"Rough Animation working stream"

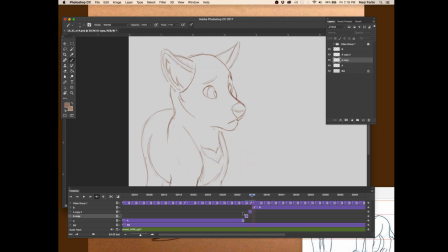16:33 I try not to do it very often because you start to get a sort of cutout, stiff look, because all of these shapes should actually move a lot as the head's turning and things like that.
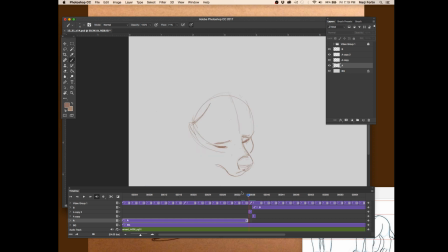16:46 The dimensions are moving around, the facets and the balls and whatever else, the round pieces and the straight pieces. So that should be redrawn ideally so that it doesn't look too stiff,
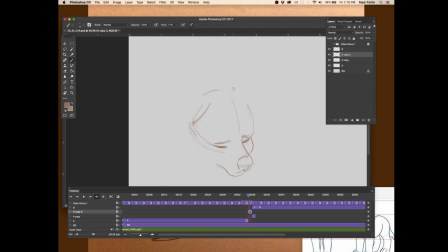17:03 especially in a two-dimensional medium like paper, or in this case, digital paper. Should catch up in the chat.
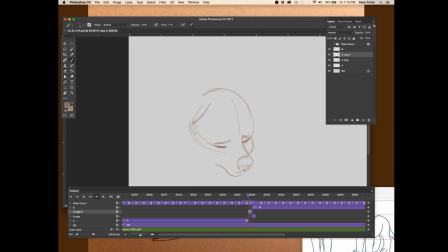Cell Kit, I actually work in traditional animation. I do use Flash, but I do kind of what you're seeing here, only I mix it more with cut and paste stuff, like what I did with the ears.
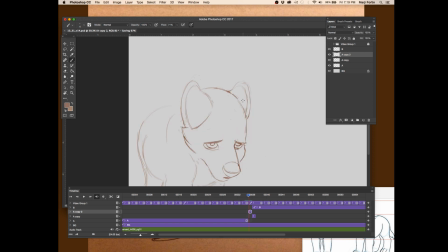17:36 Um, and I, right now, currently work for a video game company called Mino Games. We made a game called Mino Monsters. It's in the App Store, and then we're currently working on a cat game collection, or cat collecting game that's coming out very soon. We're actually playtesting it now.
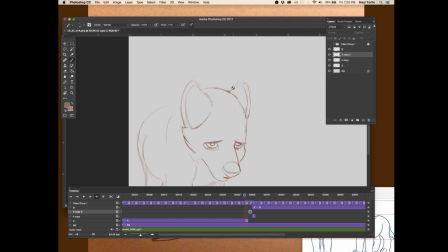17:55 In the past, I've worked on Word Girl, which is a PBS show for kids, and then I also worked for Squidbillies for Adult Swim. That was my first job, and I've done a few projects here and there for freelance and other things, but those are probably my main things that are actually things that you can actually go and find on the internet.
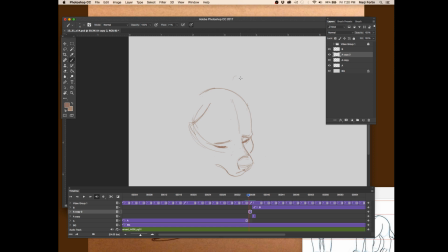18:16 um, so yeah, let's see.
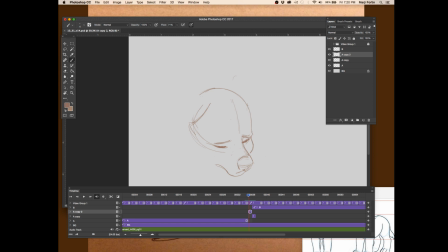Thanks for the compliment, Selkit, on my timing.
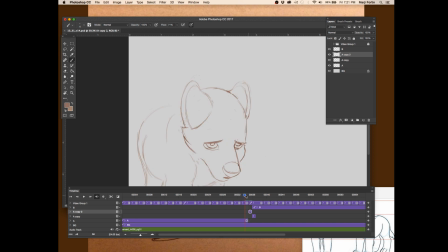18:48 Yeah, I was actually really surprised in college. Actually, when I started college was right when the Disney studios were getting shut down. It was after Home on the Range, I think, had just come out, but like, the classic Disney era was over.
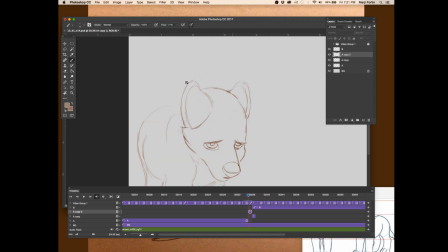19:03 Um, and so I was in college and everybody was jumping ship and going to 3D because they were like, well, that's it. Disney's dead. Nobody's doing 2D anymore. But I love to draw and I love 3D animation. I love to watch it, but I've never been interested in learning how to do it. So I was like, well, I refuse to switch.
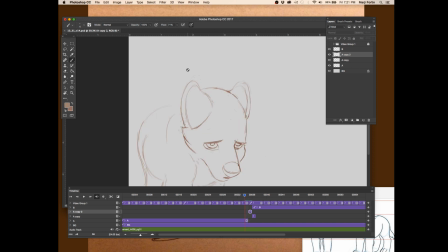19:21 I want to do 2D. This is my passion. I love to draw and I love to draw cartoons. I'm just going to have to live under a bridge and animate for myself, I guess. I'm already in college. There's no going back now. This is a dream of mine. So I stuck with it. And surprise, surprise, there was actually work for me when I graduated.
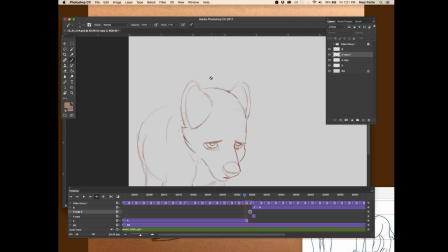19:39 I mean, I had to learn Flash, so it was a little bit of a compromise because I wanted to do paper and pencil traditional Disney animation. And instead, I went to work for Squidbillies, which, if you've ever seen it, is probably the anti Disney. Um, But it was fun. I still got to animate.
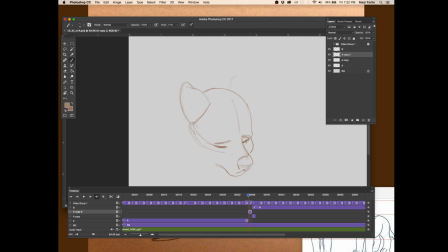19:55 I technically still got to draw. Um, oops. And yeah, so and then I've gotten now I get to work on projects that are a lot more challenging and fulfilling. Like Mino Monsters was very challenging. The monster design is just really well done.
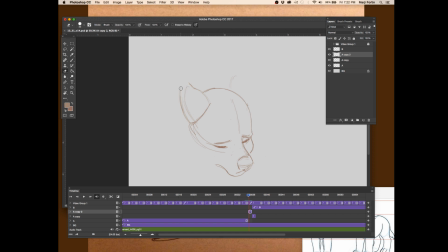20:11 Um, and so even though we were doing it in Flash, there was a lot of redrawing, a lot of special effects work, like just really cool stuff. So yeah, one of the main things as far as staying on model, and since I'm working on the ear, I'll bring it up,
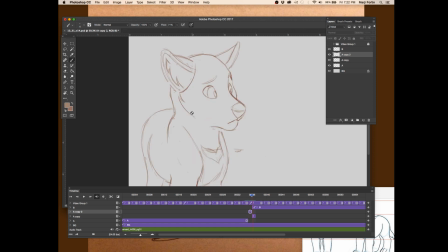20:27 is minding the shapes and the space between them.